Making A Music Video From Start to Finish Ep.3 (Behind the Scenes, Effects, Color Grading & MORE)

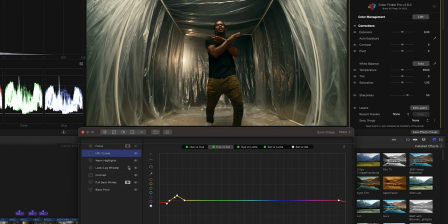990s
You could say I boosted up the yellows, but I pulled out a little bit of the oranges for the skin and then the hue versus luminance this is just me pulling down the skin tones make them a little bit dark and deeper I find that if you make the skin tones deeper they just look nicer you know that's before and after with that you can see like brown skin just looks nice when you drop the luminance and
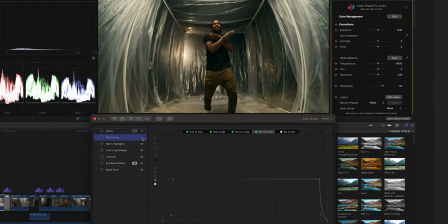1010s
then my saturation versus luminance adjustment it's just me cleaning up the blacks in a shot I didn't really want the blacks to be muddy I wanted the black points of the image to be pure black so this is me pulling out saturation for the purest blacks and the purest whites in the shot.
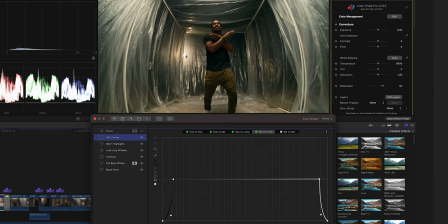1026s
We still have the overall warmness, but wherever it's white white, it's gonna be white white because of that adjustment. And then this like focus layer is the last one I added. This is a log wheel.
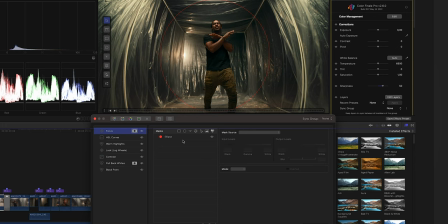1037s
And you can see before and after for this is like drastic. I basically added in an eclipse mask and kind of feathered that out.
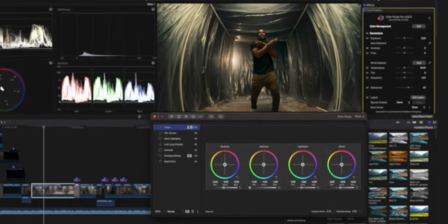1045s
And it's basically like almost a vignette. It just draws your eyes to the center of the frame.
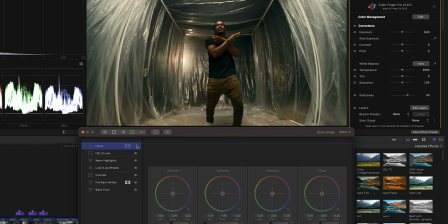1050s
One thing that I really disliked about this shot when I was shooting, it was that I didn't have a grid. I don't know why my grid wasn't in my softbox bag, but I just didn't have a grid and light was just bouncing all over the place.
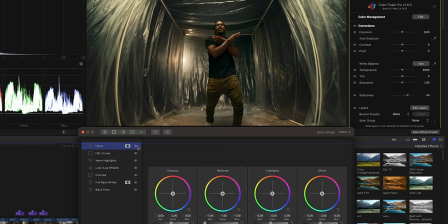1061s
So this focus layer is basically just drawing your eye to the center of the frame. It's not super bright, it makes the shot dark, it makes the shot moody, and it's really, really makes the color great, honestly. Like if I took off the look layer and I took off the color, just that in itself is making,
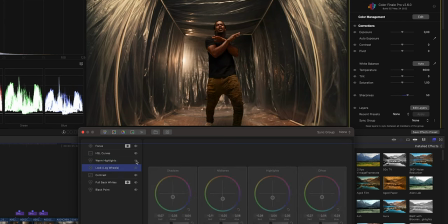1081s
of course when I do this it want to it want to trip out because I'm doing a screen recording if I take all of this off you can see like this focus layer is
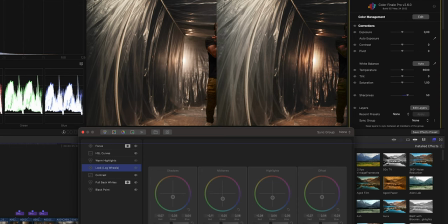1088s
just really adding a lot to the scene you can't even see it because it's glitching out for some odd reason but let me stop it from my computer
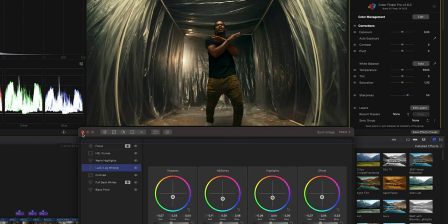1096s
for my computer crash but yeah this focus there is cool from there it's just me copying and pasting that to the close-ups and matching
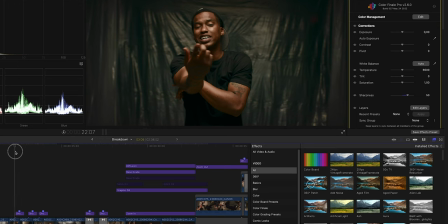1104s
these scenes as well these were kind of on the warmer side because my 50 millimeter just tends to lean
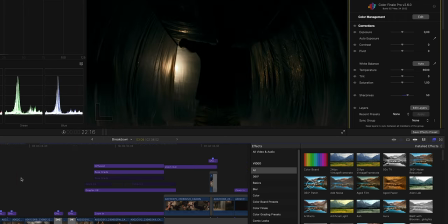1109s
towards the warmer side of colors and color grading for the
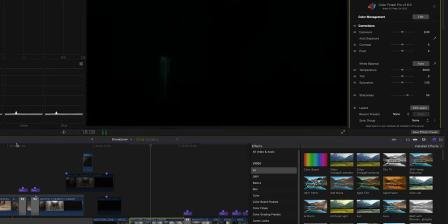1114s
shot of him standing over top of the lens
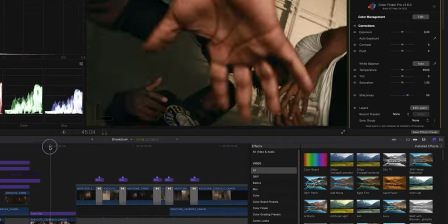1118s
is basically just a copy and paste from that hero frame.
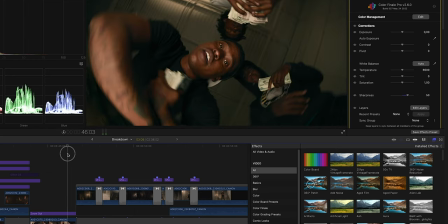1124s
Not too many adjustments there, just up the overall exposure a little bit. And then for the black and white scene, we can go over that.
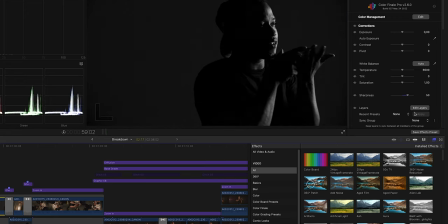1131s
This black and white scene right here, I liked a lot. I liked the contrast in it. So I could just go through the layers right here so you guys can see what's happening here.
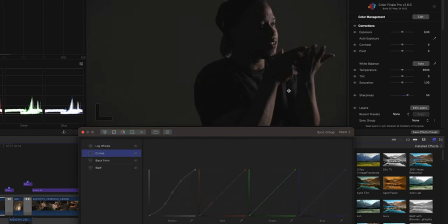1138s
So this is This is what this shot looked like with nothing on it. You see it's just kind of dull, not really popping too hard. Dropped in the black and white layer, which is just me pulling up the saturation. Next layer is my black point.
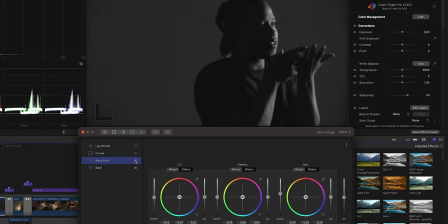1149s
Just get my blacks and my whites where I want them to be. Dropping it, basically getting in some cool contrast.
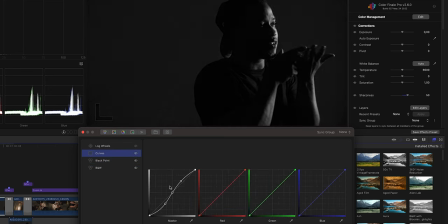1154s
And then, it's my curves layer. I locked the middle off. I just really wanted the middle where it was, and I just added that pop with this S curve on the curve. And then the log wheel adjustments is just pulling the blacks in a little bit harder. not too much and then on my color finale clip um
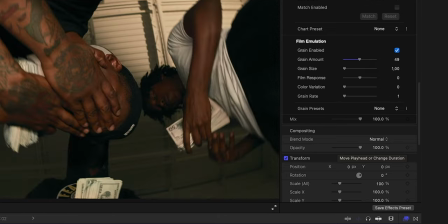1173s
on my color finale effect i added a good amount of grain to the shot as well just to add that grunginess to it but that's pretty much it so that's the breakdown for this a1 haven music video it's going to be linked down in the description for you guys to check it out please check it out drop
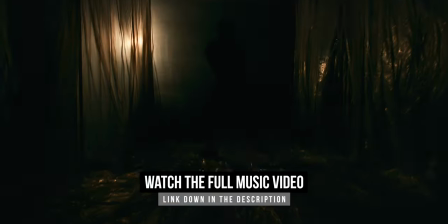1188s
some feedback on the drum my man some love greatly appreciate that if you guys are looking for some additional education on how
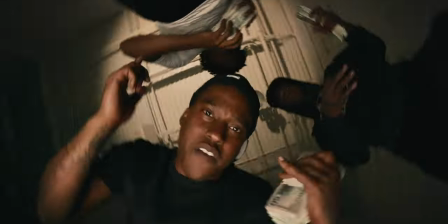1194s
to go through entire process of music videos i just dropped this video a couple weeks ago which was an entire music video breakdown as well has some really cool effects and if you haven't checked this out yet check this one on next all right you will not be disappointed links to everything that i talked about will be down in the description drop this video like if you enjoyed it but with that being said i'm out y'all peace